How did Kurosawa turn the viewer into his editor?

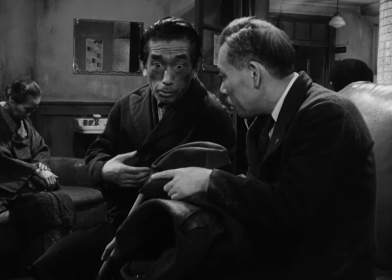[4:08]
Editors are storytellers, and to be a better editor is to be a better filmmaker.
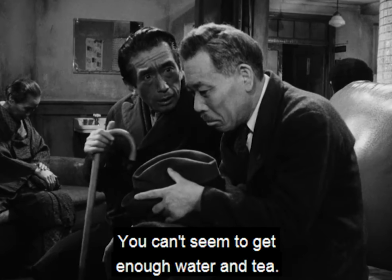[4:13]
When shooting a scene the same way that an editor does,
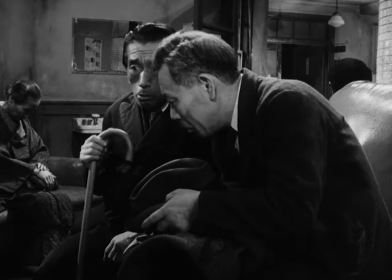[4:17]
try building the scene upwards and only adding what's necessary, whether that be a line of dialogue or a camera shot.
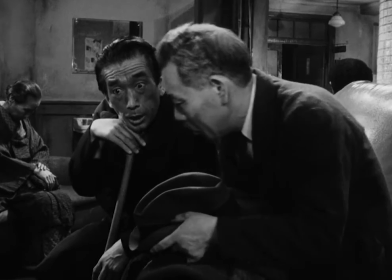[4:24]
Now back to the scene.
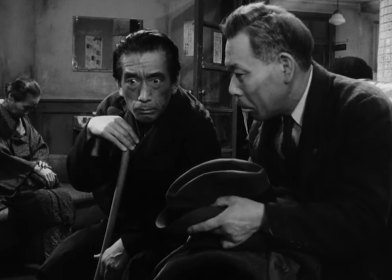[4:27]
As this character's story grows in intensity, the lead character turns away from him, giving us a first glimpse of his reaction.
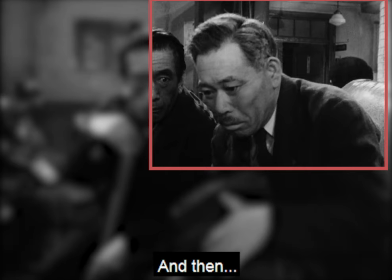[4:35]
This creates an imaginary medium shot as he draws closer to the camera.
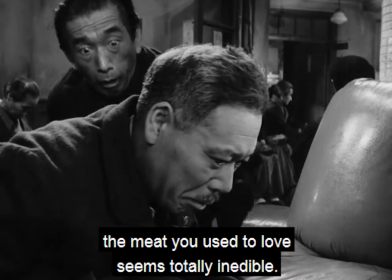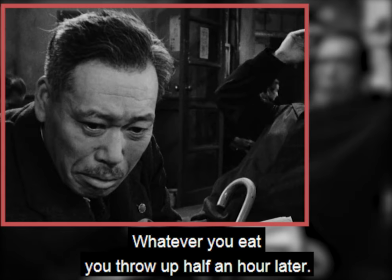[4:48]
It's here where Kurosawa finally gives us a close-up of the main character. The tale being told by the patient is obviously worrying him, and clear now for the audience to see.
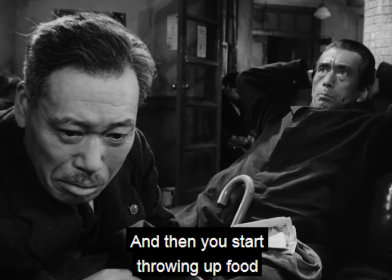[5:00]
With the two characters now facing the camera, we have two shots in one.
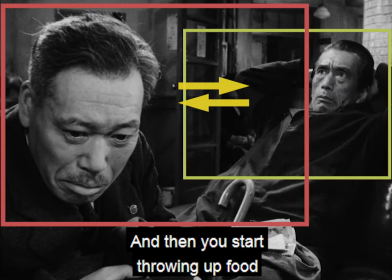[5:04]
Our eyes shift from one to the other due to the placement of each character within the composition, one being closer to the camera and quiet, while the one talking draws our attention with his words,
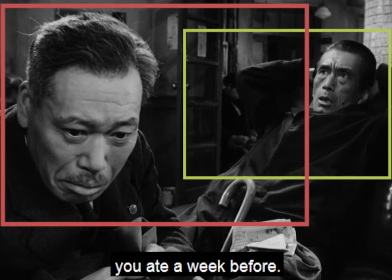[5:16]
even though he is slightly further away. Our eyes naturally cut between a close-up and a medium shot as this interaction takes place.
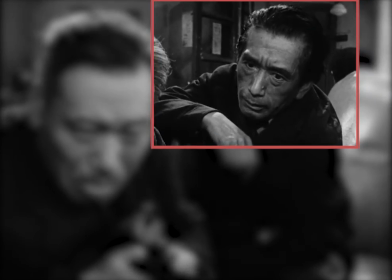[5:26]
As this character finally leans forward, we're drawn into a medium close-up to see his reaction to the distress of the lead.
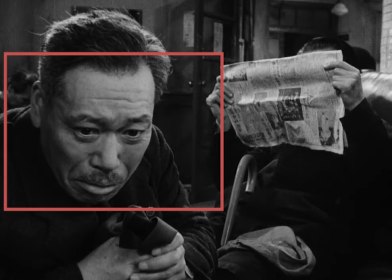[5:35]
To finally place our full focus on the lead and his emotions, and remember a high percentage of scenes end on a close-up when using standard coverage, Kurosawa covers the other character's face with his newspaper. With nothing left to see on the screen but the lead's face,
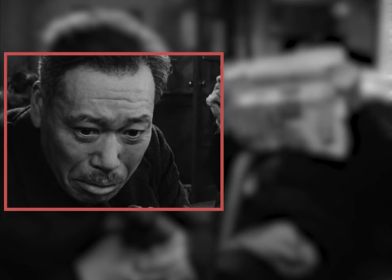[5:52]
a close-up has been created as he is now the biggest, brightest focal point of the screen. This allows us to see the full extent of his emotion.
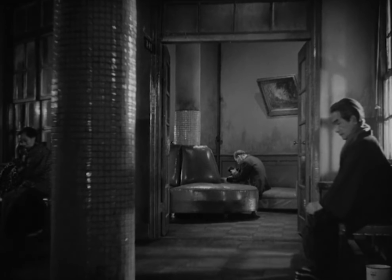[6:04]
Kurosawa covered this scene with 12 points of focal interest. There's at least 12 points of focus for our eyes to concentrate on throughout the entire scene, and Kurosawa has achieved this without cutting to another camera, without panning, without pushing in or pushing out.
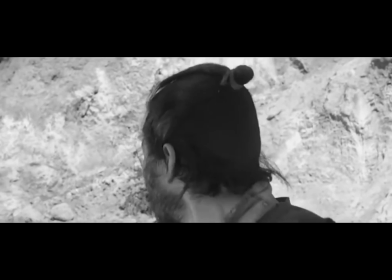[6:20]
Kurosawa was the master of blocking and composition, and it's evident here in this scene as it is throughout his entire body of work.
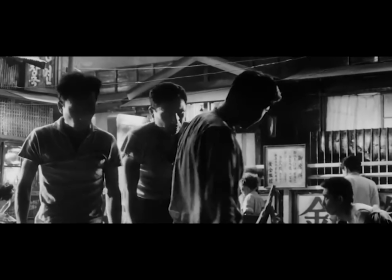[6:28]
Kurosawa didn't always cover his scenes in this way, but he understood the art of covering a scene and how each setup should only be used if necessary.
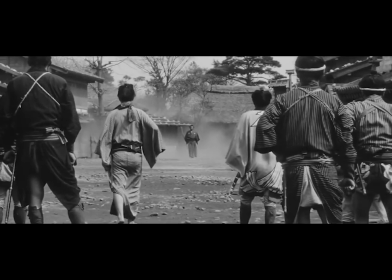[6:38]
He also understood how to draw an audience into the scene by shifting our eyes to where he wanted us to look.
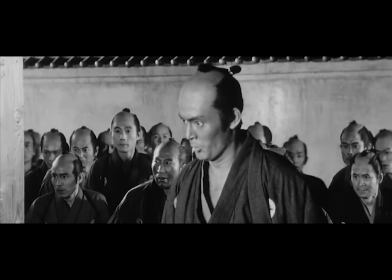[6:45]
This is filmmaking of the highest caliber.
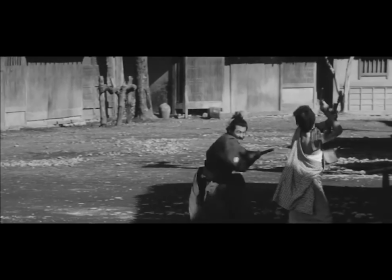[6:48]
Don't force the audience to look where you want them to look, but guide them in interesting ways to where you want them to look,
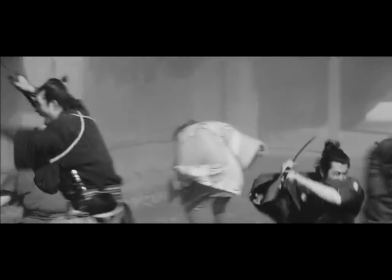[6:56]
and your scenes will instantly and naturally become more dynamic.